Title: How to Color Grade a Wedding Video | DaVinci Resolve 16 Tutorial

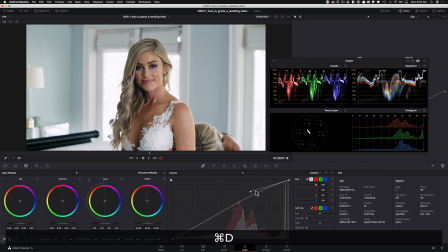Like this is looking really good. Just look at her, okay? Maybe, hold on, let me just do something.
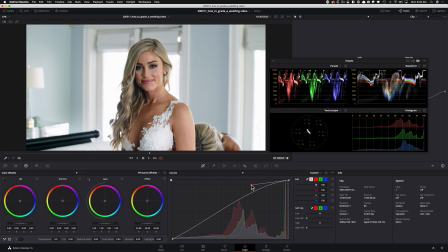I'll bring it here, raise it, go too far, and then pull it down.
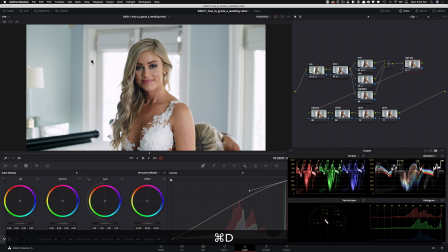So something like that. She's looking really good. Now, what we have done is that we've blown out the background quite a bit, right? And even like we're losing some of the detail here. So this is where the highlights come into play.
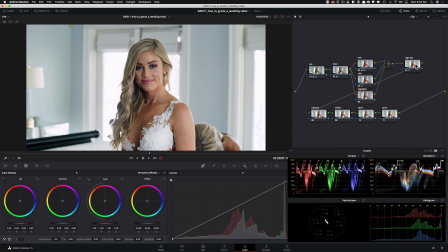That's why I created it, but I kind of reserved it, you know, to use after we do the high key.
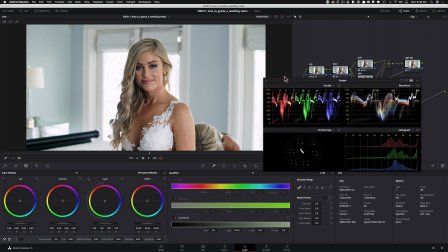So that's a really important step to remember. Now I'm going to go under my qualifier and this is the cleanest qualifier you can pull.
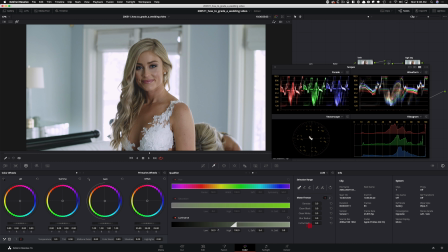I talked about it many times. I'm going to hit shift H so you guys can see what I'm selecting. Definitely don't want to select her skin.
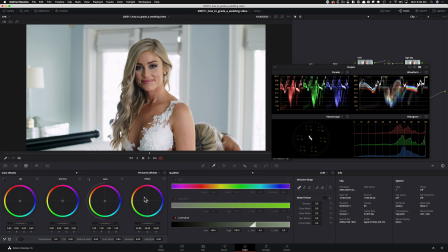So I'm going to select this and then I'm just going to go under my highlights and pull it back. Not too much, okay? I just want to go, I'm going to go too far first and I'm going to come back to something like that. And now I want to move this over to see when we grab all the areas that we want to grab.
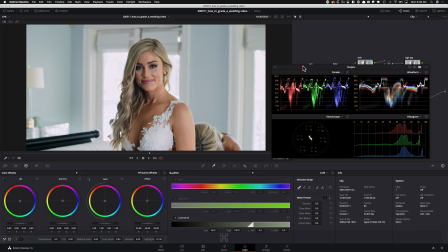Okay? So this is what I want to grab. So this is looking really good, right?
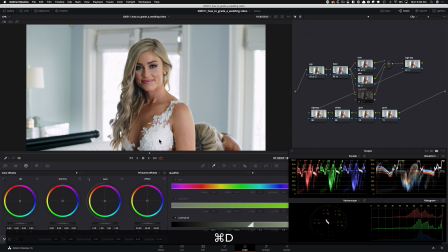Because look at how we were losing detail here and we brought it back. Look at how we were losing detail on her dress and we were bringing that back. So that is good, but it's kind of looking muddy. So let's put that detail back in, but now we get to control how much detail we put back in.
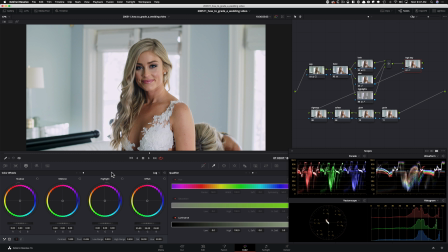So I'm gonna go in here, in my log wheels, I'm gonna take my highlights, I'm gonna raise it. and basically I'm just looking at her dress to give her that pop back. And now we're getting that pop back into her dress and that's all we wanted to do.
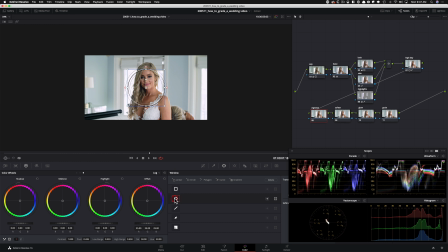Now I'm gonna go under my vignette and I'm gonna create a vignette like this, nothing too crazy. I'm gonna rotate it a little bit. I'm gonna bring it in a little bit like that and I'm gonna soften the F out of it, okay?
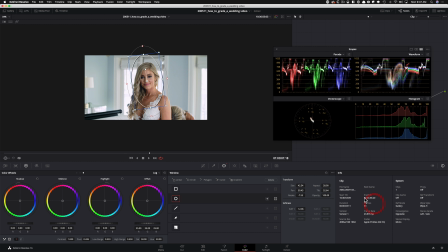So I'm gonna go in here, I'm gonna soften it. Like I'm gonna keep going. to about like here and I'm going to invert it then
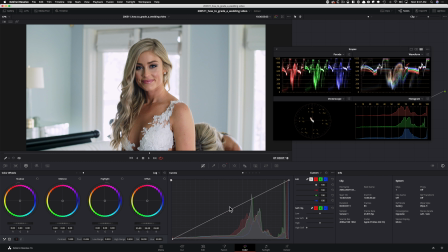I'm going to go right in here to my curves I'm going to grab it actually go in here turn off editable splines grab it from here and start pulling it back I want to do a realistic change okay I don't want to
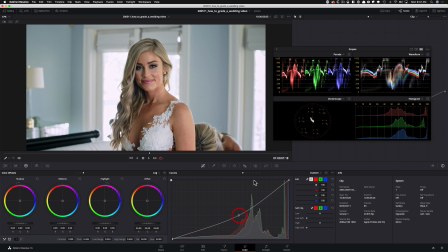go too far so how do you do realistic change I'm looking at right here and I want to make sure that this highlight doesn't get muddy. If I go here, look, it's getting really weird, but I don't want that. I'm going to go to that point and I'm going to park.
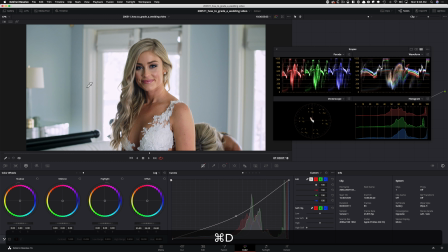Look at how much of a difference it's making, but it's just making everything richer and creating that color separation. Look at how much color we're bringing back in and then it's complimenting her skin. This is what I'm talking about, about the color separation. Okay. And it's these little steps.
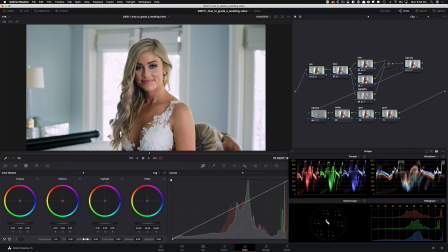And then under soften, I'm going to go click on the second tab. I'm going to go under my midtone detail and the actual sauce is negative 30. Okay. When you have women in the shot, but for wedding, you can just leave it at 30 for the whole thing.
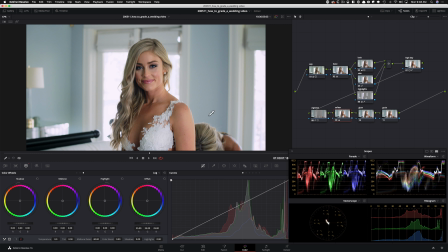And it does a really nice thing and it's perfect for the wedding. Okay. If somebody is freaking out, they're just like, dude, why are you applying it to the whole thing? Because it's really nice. It's not like making the entire image mush. Like, look it, the algorithms are perfect. If I do a playback, it looks really, really clean, okay?
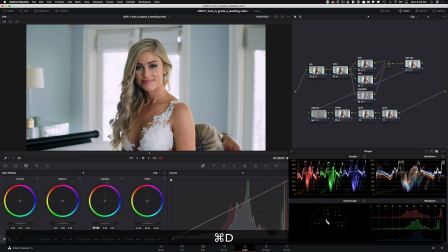You can dial it back a little bit if you want to. I don't. I mean, for weddings,
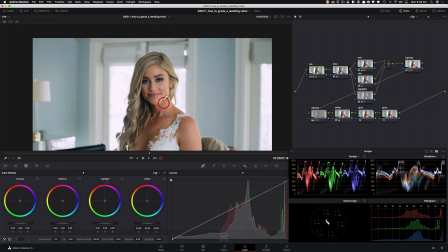I mean, girls want to see themselves looking perfect and just look at what it's doing to her skin and how much it's just cleaning her up.
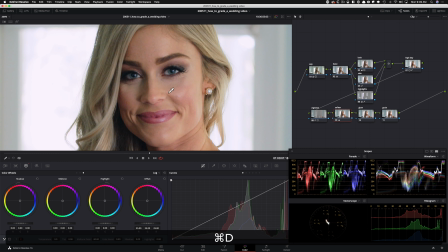Like, this is before, this is after. I mean, she looks flawless. Her makeup is perfect. But with this, it just makes it that much better.
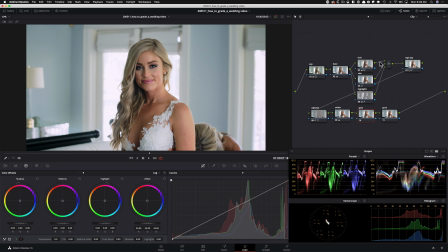Okay, it evens out the skin and everything. Now I'm gonna go under glow and I'm about to show you something you haven't seen yet. So I'm gonna type in glow, pop that on here.
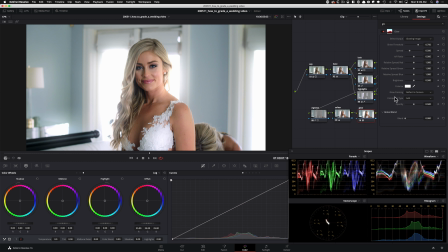And this looks absolutely garbage. We're not doing that. I'm gonna go under my composite type.
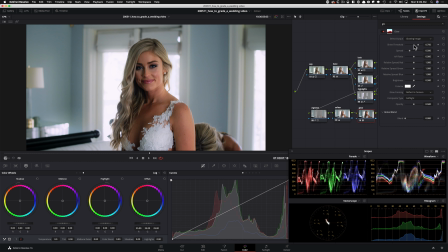I'm gonna turn on soft light and now it's making it too dark. That's okay. I'm gonna take my threshold all the way back.
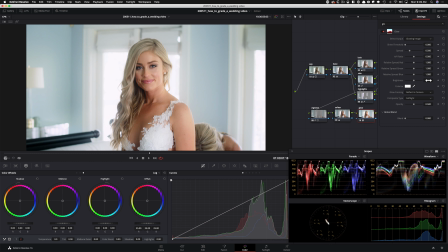And this is what I'm gonna do. I'm gonna take my brightness and pull it back, pull it back until it looks fine.
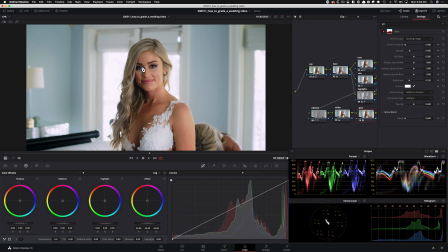Like basically right now I'm looking at her eye right here. This is my focus and I wanna pull that out. Something like that. Now I wanna go under my spread and control it. Again, just focus on the eyes. We're just focusing on the eyes. You wanna pull that out. So if I take it to the right, it evens out her skin.
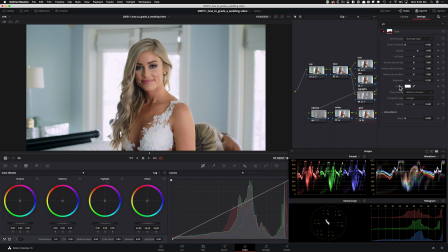She looks really good. So I'm gonna park it somewhere around here. Now I'm gonna go back in my brightness and start playing with it. Back, something like this. and now I'm going to go under my global blend and control it, how much I want to add this in.
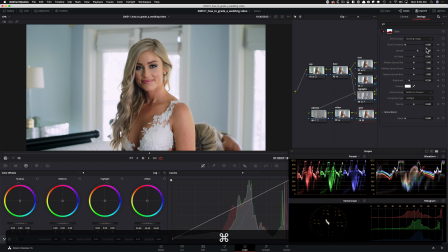So if I do before and after, it does a really nice thing, but let's just bring the spread back a little bit. We have a little bit of a stronger effect and look at how much her eyes are popping. Like, I love this effect.
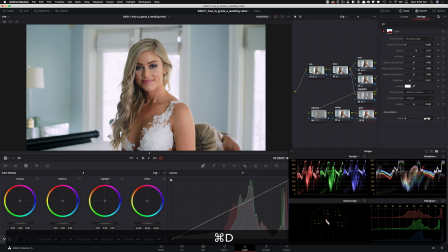And now we can just, I mean, I want to leave it like this, to be honest, But you can go back and kind of split the difference, right? So let's just say if you don't want it 100%, we can just do something like this.
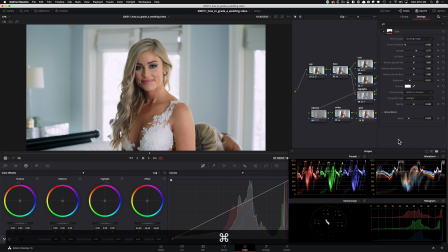I'm actually going to dial it back a little bit because I want more of it. So this is where we're going to park it before and after. Like, look at how much it's bringing out her eyes and hair. And then in this one, we're going to do the grain. But again, you don't have to if you don't want to. I want to. You guys know me by now.
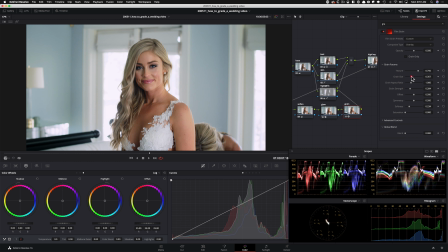So 35 millimeter, 400 T, pop these puppies up, bring it closer.
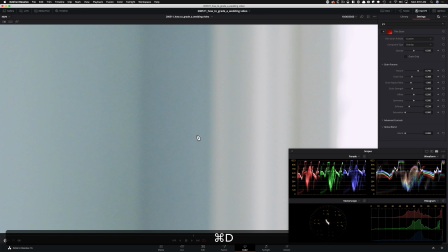And if I just go and look at the grain right here, if I do before and after, this makes it look like film.
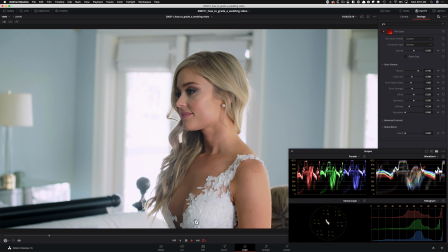And this is what we got.
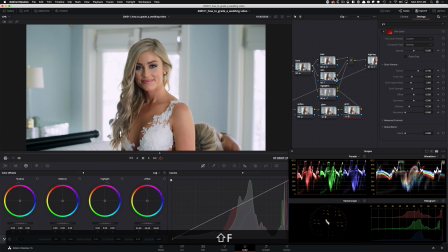So I can park it here and let's kill everything and start to finish.
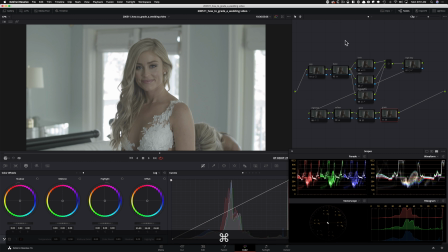Let's see where we started to where we ended up. Okay. So this is our image.
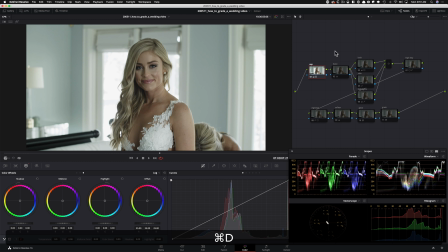in log, started with our exposure and we thought this was looking so good. Remember when I was like, man, this is looking so good. Then we did our base and it actually started looking really good and we can still see some magenta and the highlights and everything. Then we went into our look and we covered that.
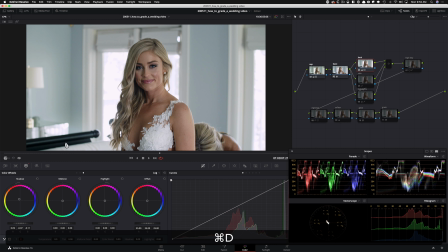We brought all of that back and started creating tons of separation and just look at what we did here, skin to the dress, all of that. We started working on it. then we popped the skin so much just by our hue versus options.
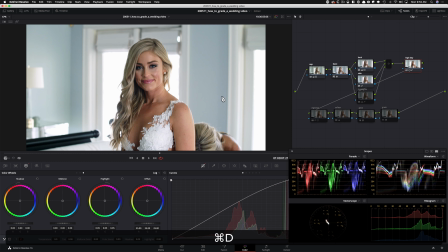Just look at that. Then we went into our high key look and really popped her out.
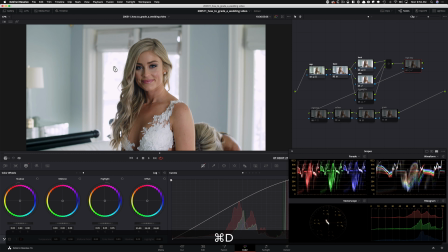And we blew out the background. But again, like I said, this detail is not gonna win you an Oscar for your 13 stops of dynamic range.
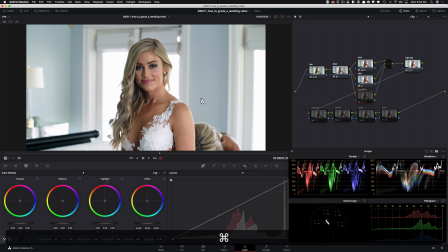So she's way more important. So then I went into my highlights and brought tons of detail back. Okay. So we went back and brought as much as we could back. And then one thing that I'm noticing now that I'm bringing the detail back is that I want to pull some of this magenta out.
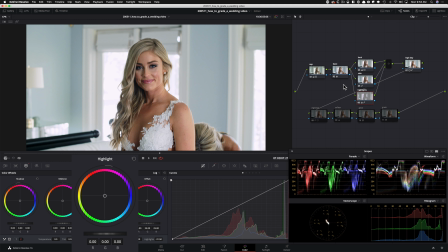So I'm just going to go into my log wheels and in my highlights, I'm just going to counter that. See, done. Like just something like that. I just want to pull that magenta out.
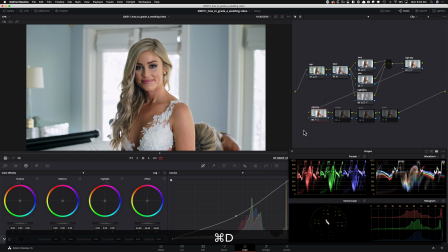And I just did that. and then I'm gonna go under my vignette and we created a vignette and just look at what a nice job it did and just created so much more color separation and I can actually split the difference. I can actually pull it up a little bit. So it's subtle, pull it up a little bit more.
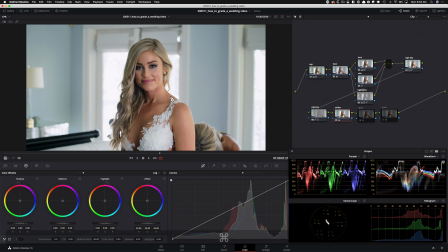It's way more subtle now. Then we subtracted mid-tone detail to negative 30, just made her look like an angel. And then in my glow, I showed you a really cool technique and you can just look at how much her skin is glowing.